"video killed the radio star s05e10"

Why you live here? And she said, it was my home.
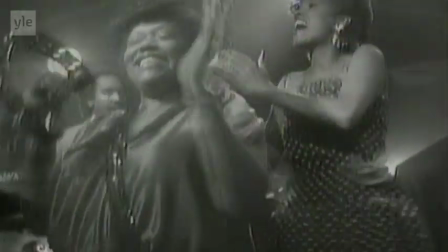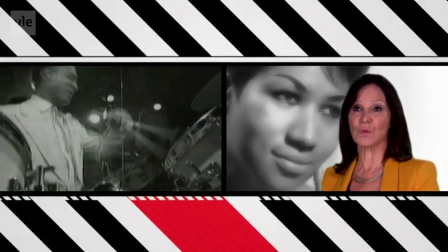Part of the video was that we were going to shoot in car shops, in breakers' yards,
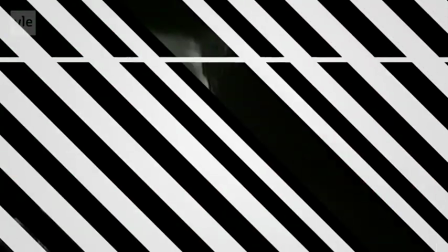in different places, on cars, in cars, lots of little vignettes, little shots that could be done here, there and everywhere. So we worked really hard. The idea was the next day we're going to go into the car factory and Aretha's going to turn up and do that bit. That night she calls and says, I don't want to do it, and says, I don't want to do the video. And I was shell-shocked, absolutely shell-shocked. No idea why this happened, she just decided she didn't want to do it.
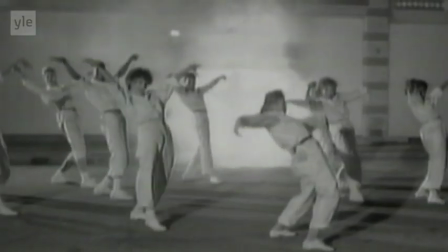Down, yeah.
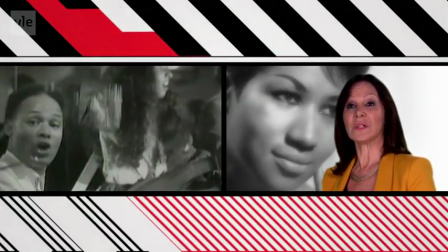She didn't want to go out into anywhere where she could see the sky,
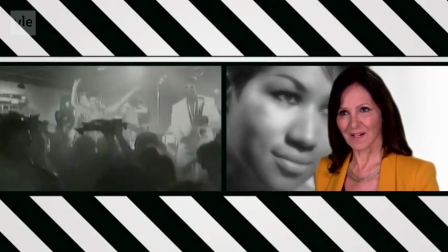day or night, which meant she didn't want to come out of her house,
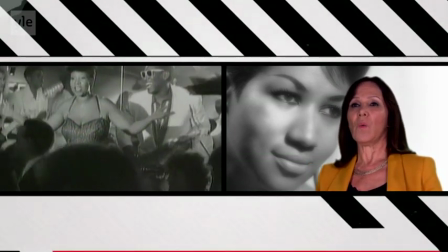and she certainly didn't want to work in a car junkyard. I remember going to the hotel and sitting in the hotel and watching the sun go down and thinking, I can't leave Detroit without an Aretha Franklin video because I'm never going to come back here again.
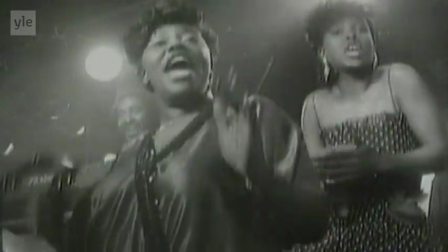I phoned the record producer, which is a guy called Narada Michael Walden.
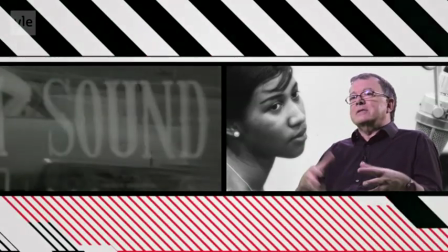I just wanted to sort of get some advice as to how I could persuade Aretha to come and do this.
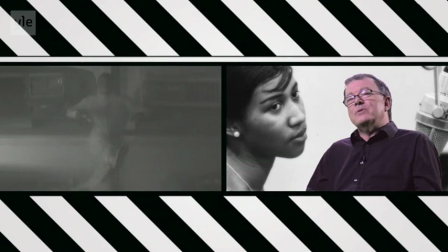He was fantastic.
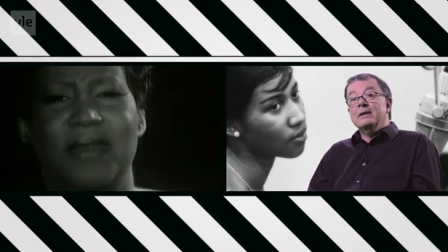Not only did he give me advice, he said, stay where you are. And he got on a plane and he brought Clarence Clemons from the E Street Band with him.
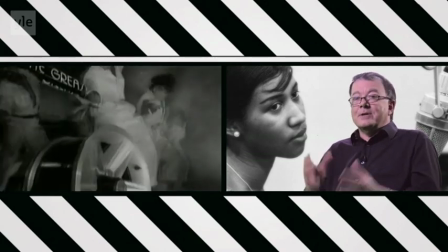And we went up to, because he played on the single, we went up to Aretha's house, we sat in Aretha's house, and he kind of persuaded her that she should really do this video. Finally, I think after 2 days, she came out and coming out of the house, you know, covered so she couldn't see the sky, and the whole location had to change because she had to be indoors. So she was in a nightclub.
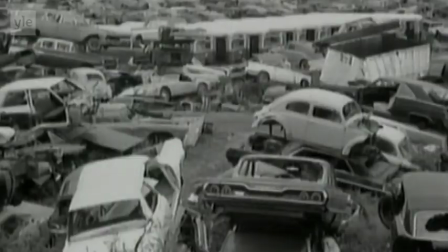So we set it up in this place called Club Taboo, which Aretha owned, and we shot.
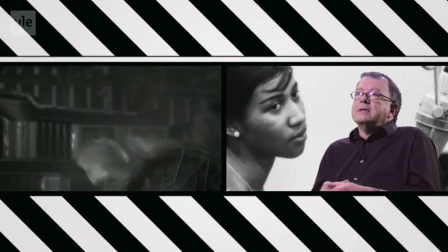We shot it really quickly, probably shot it in about 3 or 4 hours. And the last thing I wanted to do is, in Detroit, there's a place called Hitsville.
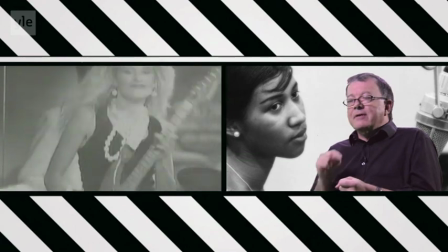And I thought, I want to put myself in this video somehow.
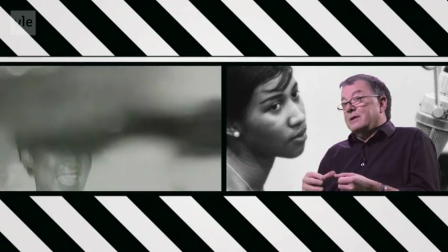I've been a fan of Tamla Motown since I was a kid. And Hitsville is where there's a
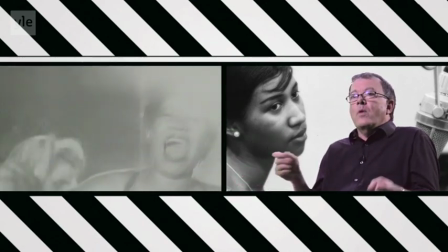little recording studio in a house in Detroit where everybody who was anybody had recorded the Four Tops,
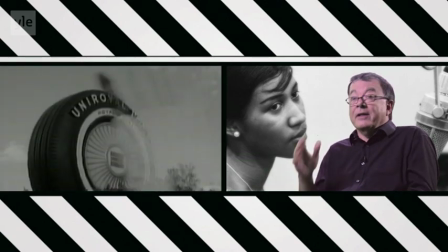Temptations, Marvin Gaye. They'd all recorded there, Stevie Wonder.
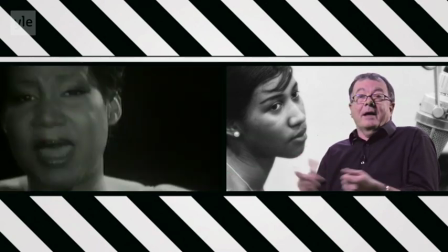So I got myself in front of this place and I did 2 lines from the song, and it's in the video, so I'm in a video with Aretha Franklin.
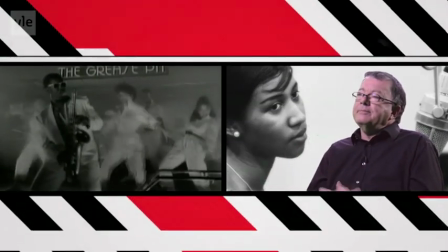We got all the footage back to London and I started to look at it, and
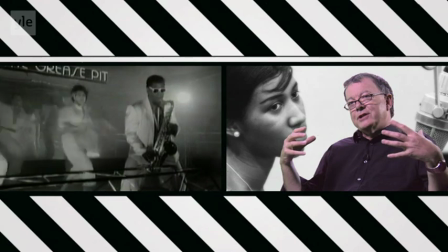what I had was footage of a performance, footage of dancers in Detroit, and no way of sort of connecting them,
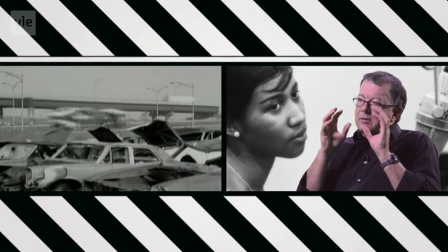really. So I got somebody to get me some stock footage.
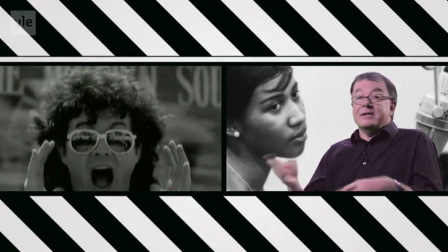I went into an editing room by myself and I sat there for 3 days and just cut it. Just literally made it up.
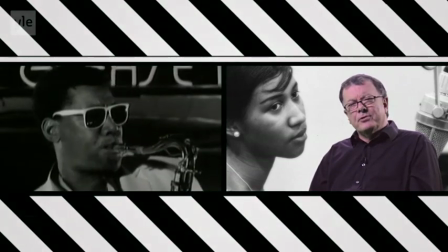And it was a success. I mean, it just proves sometimes that sometimes you don't have a plan and some good things arise. Well, it was in black and white because I'd shot it in colour, but the stock footage was in black and white, and putting them together just didn't work.
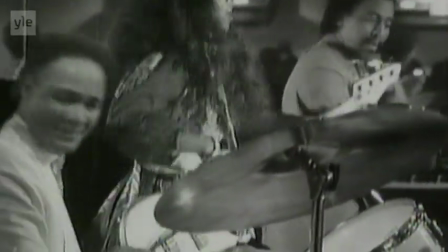So we thought, well, we'll turn it all into black and white. And that's kind of how it melded together. Top of the Pops wouldn't play it because it was in black and white, and they told me, the BBC said you can't put black and white clips on because you paid for a colour licence. when it became a hit, they changed their mind and put it on. So.